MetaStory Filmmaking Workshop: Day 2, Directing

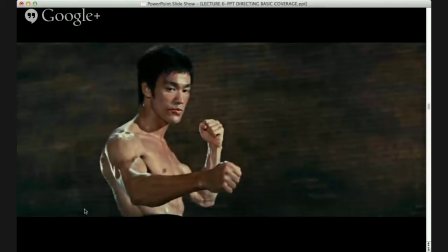(42:22)
Mr. Khan, I think we had a line breakup again. Could you repeat your last sentence? Sure. This is Bruce Lee, great Bruce Lee, and it's from, it's not Enter the Dragon. I'll find the title here.
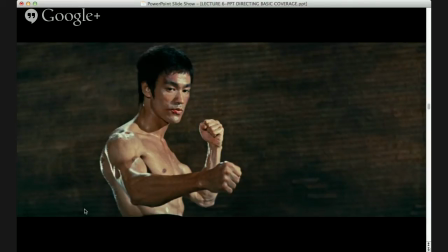(42:39)
But it's the big fight that takes place in the Roman Colosseum where he fights Chuck Norris, the great American karate champion Chuck Norris, also the hairiest martial artist ever in the history of the world. What's interesting about this,
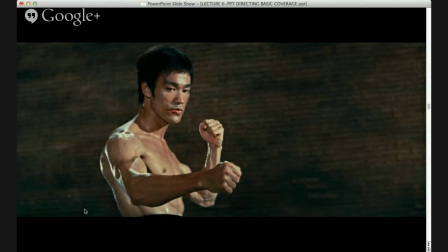(42:57)
I love the way this whole sequence is shot and the way this whole sequence is edited because they are extremely smart about the way they cut back and forth between wides and close-ups, okay? There are times where, it's the Chinese Connection.
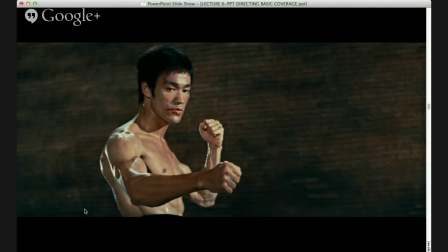(43:16)
I believe it's the Chinese, is it Chinese Connection? We don't know? Yeah, hang on, I'll tell you which movie, just give me a sec. Name of the movie. You know what movie is? Fisherman. Fisherman,
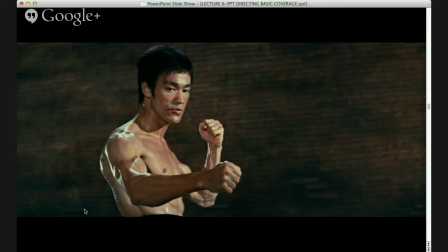(43:32)
right? Chinese Connection, you just don't know. Is it Chinese Connection? That's what I thought. No. You know what it is? It's Way of the Dragon. It's not Chinese Connection.
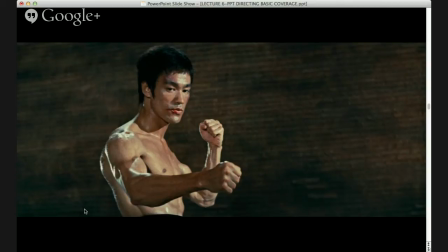(43:49)
It's Way of the Dragon. It's called Way of the Dragon. Okay. I know it's confusing because almost every Bruce Lee movie has the word dragon in it. You know. and his nickname was Little Dragon. What's important about this shot
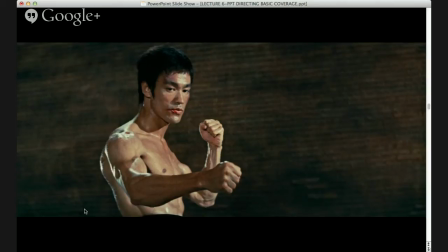(44:07)
is that it's a medium because his body position, he's still in the fight. What's actually happening is he's knocked Chuck Norris down. Chuck Norris is on the ground. And you can see, if you look at his eye line, he's looking down, right?
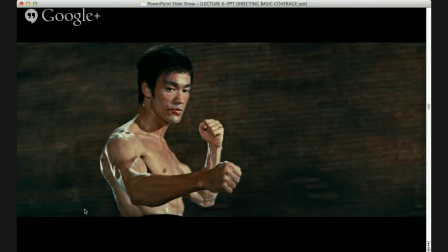(44:22)
And what he actually is going to do, they're going to cut in a little bit to a close-up of him where he just shakes his head no. Right, he just shakes his head at Chuck Norris, saying, "Don't get up, right? Because if you do, it's not going to be so good for you, right?"
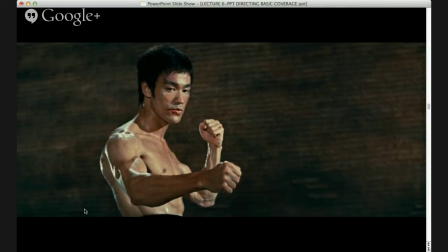(44:36)
But at this moment, the fight is still on, so we need both the physical tension. We need his body. We need to see his fighting posture. We need to see his musculature. But at the same time, we need to be close enough to connect to him in his emotions, because what he's thinking, right?
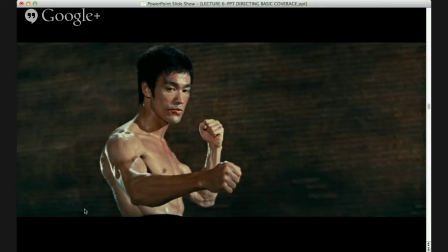(44:55)
Because he's wondering, is he going to get up? Am I going to have to kill him? So there's a lot going on in this fight in terms of the emotion of it, all right? So that's why a director at this moment would choose a medium, because you need both the physical and the emotional working together.
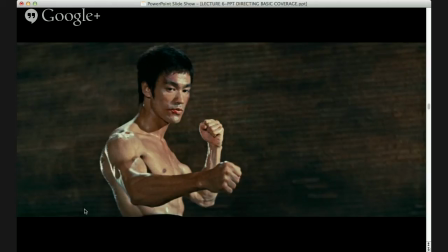(45:10)
And we're close enough to Bruce where we can feel what he's feeling and we can kind of guess what he's thinking, okay?
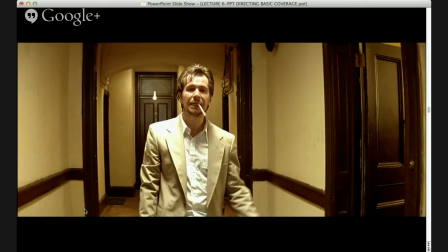(45:17)
That's Gary Oldman from a movie called The Professional. The movie that was Natalie Portman's first movie. I think she was like 12 years old or 13 years old. And this is actually an interesting.
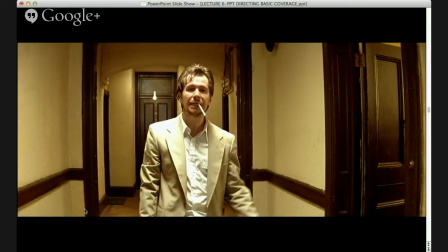(45:32)
It's a tracking shot, which means that the camera is on a dolly and it's moving backwards as Gary Oldman walks toward the camera. Gary Oldman, if you know, is a very energetic actor. He's got a lot of presence and he's very physical. So when he's playing a detective who's coming in to kind of take over what's going on.
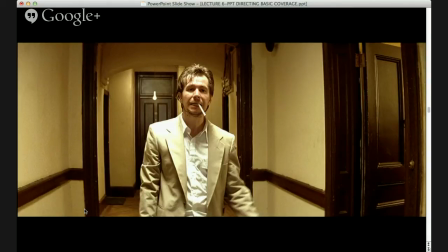(45:51)
So we do need a sense of place. And they shot him in a medium because we need to feel he's coming into an environment and he's going to be the boss, right? So we need to feel that environment, but we also want him to feel big. We want him to feel powerful, right?
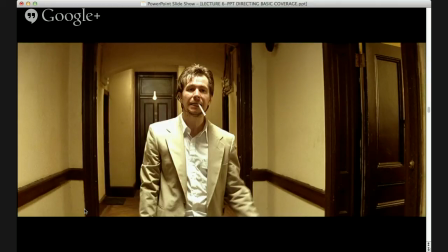(46:10)
So if we were in a close-up, we wouldn't feel his presence in that environment, in the hallway, in the apartment. And if it was a big long shot where he's really far back and he's small in the frame, we're not going to have that feeling of the sense of him being a dominant, powerful character. So again, the medium shot here works quite well.